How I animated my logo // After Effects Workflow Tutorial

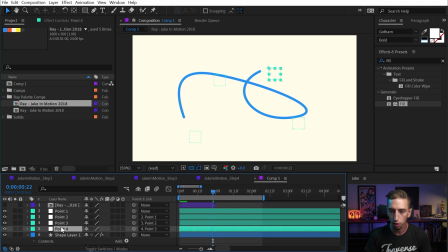(16:25)
I'm just gonna parent 4 to 3, 3 to 2, and 2 to 1. So now if I grab point 1 and rotate it, it rotates everything. And we do get a little bit of weirdness here because this isn't actually rotating the Bezier handles on the path,
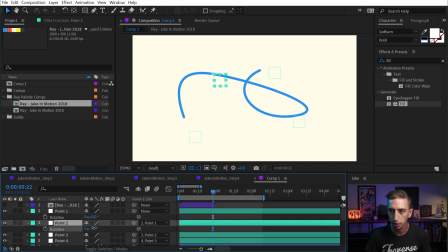(16:37)
but we're not gonna be messing with that too much anyway, so it's not a big deal. But if I go to point 2, that's gonna rotate everything after it, and point 3 will just rotate the last point. All right, now that we have that, let's actually add some rotation keyframes. Point 1 is going to move everything.
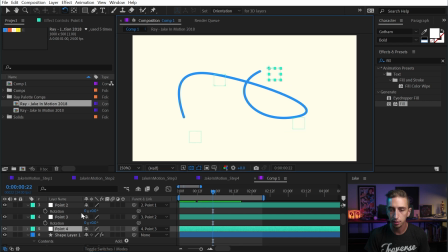(16:52)
Point 4 will not move anything because it's the very end. So we just need rotation on 1, 2, and 3. And then I'll move those forward a little bit in time and then maybe just rotate these back slightly. It doesn't have to be a whole lot. I could even just grab maybe point 2 and rotate in the opposite direction.
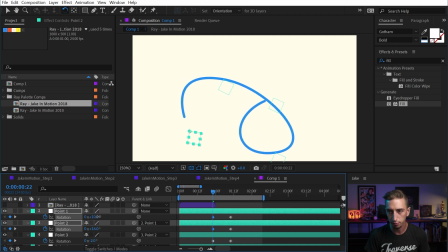(17:09)
And point 1 could even be in the opposite direction. So we've got different rotations of different directions to make a shape that's completely different than the final, which is right here. I actually don't really like that movement. I think that I want this point to be curled in more like this.
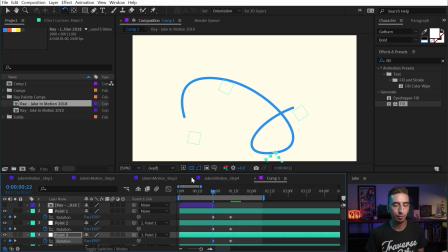(17:24)
So I'm gonna just rotate that. And the other thing about this is you don't only have to do rotation. I could grab this point if I don't like where it is and also add a position keyframe. So I'll press Alt-Shift-P or Option-P on a Mac to set a position keyframe and move it forward. And then I could say bring it down a little bit. So now we have even more control over the shape of this motion.
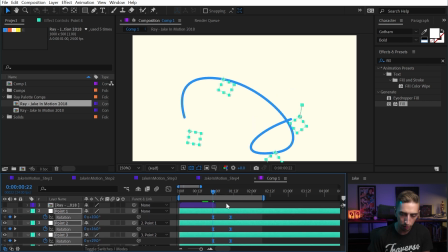(17:44)
All right, with all of those keyframes set, I'm going to ease them all with F9, go into my graph editor, and I'm looking at the value graph right now.
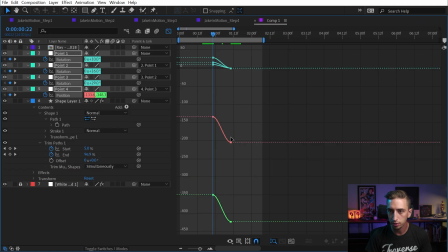(17:53)
And I'm just going to ease all of them out. Now this is a little hard to see, so I'm going to maximize it really quickly. And I'm actually going to separate the dimensions of the position property for that point 4 so I can use the value graph and actually ease those again.
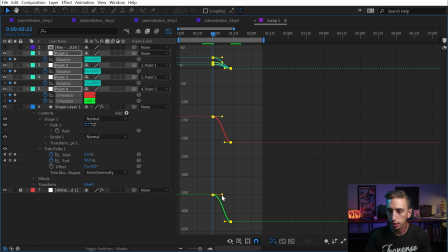(18:05)
But then I'll select all of those keyframes all at once and then just bring the influence out here while holding shift, bring the influence in a little bit here.
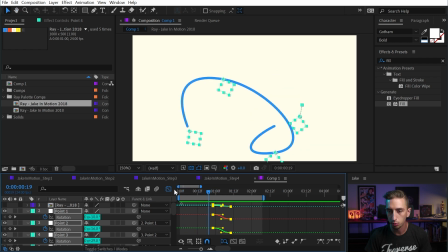(18:14)
And now we need to work on the timing of those keyframes. So I don't want them all happening at once.
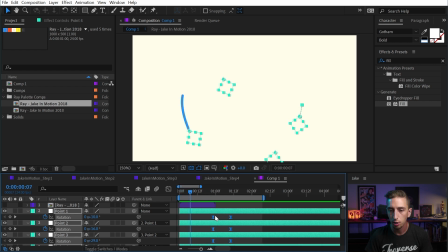(18:18)
And I don't want them happening at that point in time. The line starts animating on right here, so that's basically where I want this first set of keyframes to start happening. I want some movement as that line is coming out. And then at this point, that's where it's hitting the next point in my null parent chain,
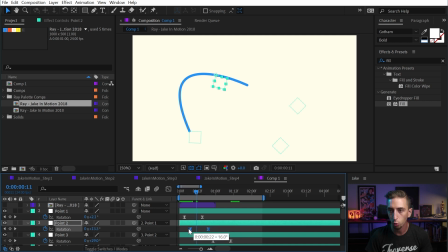(18:34)
so I can grab those keyframes and bring that back because we're gonna start seeing the influence of it right around this point. I don't want these keyframes happening before we can see the results of what they're actually affecting. So I'm just starting them about where the line is on that trim paths. So I'll continue down the line and that right there is the third point.
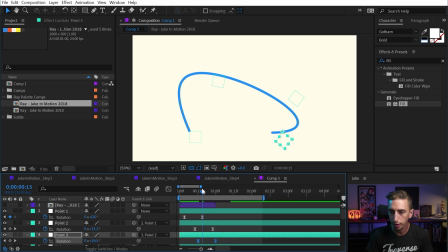(18:54)
So I'm gonna grab those two keyframes and drag it back a little bit, maybe not quite so far back. And then finally, we have these last two keyframes, which are controlling the position of that last point. I basically want those to be in sync with the rotation of the previous null so that it all kind of resolves at the same time.
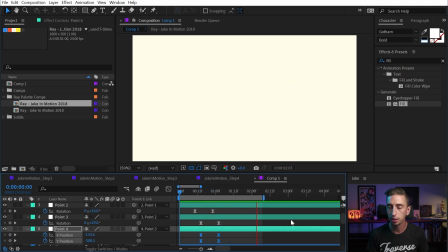(19:11)
So now if I play that back, we get that motion, and it is a little bit drastic. This is where you can spend a lot of time tweaking keyframes and the timing of things to see how it affects the overall motion. Maybe everything is happening a little bit too quickly. Just spreading out those keyframes gives it a different vibe.
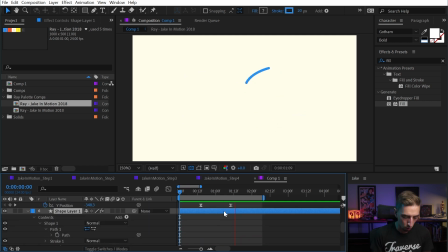(19:28)
And you can also play around with the easing of the trim paths. Maybe everything is happening a little too extremely in here, and I could ease off of those influence handles so they're not quite as quick. Now, I'm not going to pretend like I knew exactly what I wanted my logo to look like on the first try. It was something that I had to tweak and go back and forth with and play with the timing and see what worked for what I had in my head.
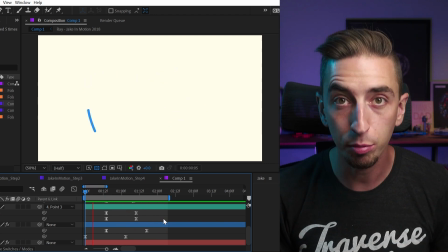(19:54)
Once I was happy with the motion, then I moved on to duplicating that stroke and having it go on to multiple colors.
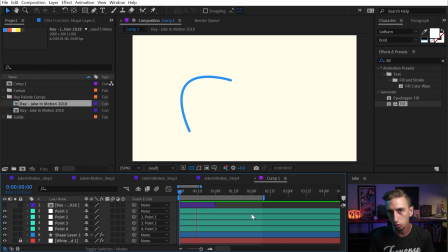(20:01)
So let's take a look at how I would do that. Since it's all controlled by nulls and driven by expressions, I can now duplicate this shape layer. So let's call this line 1, and then duplicate it so we have line 2. So now I have a second copy of this line that's being driven by the exact same keyframes.
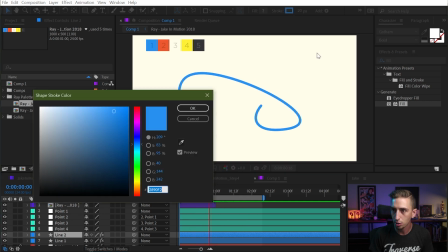(20:18)
And if I bring up my color palette and change the color to being this yellow color, so let's grab that, change it to say yellow, or actually maybe even red.
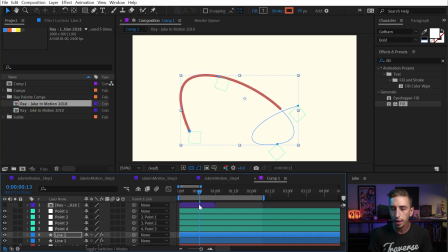(20:28)
We'll just go straight with the red color. Now I have those two paths directly on top of each other.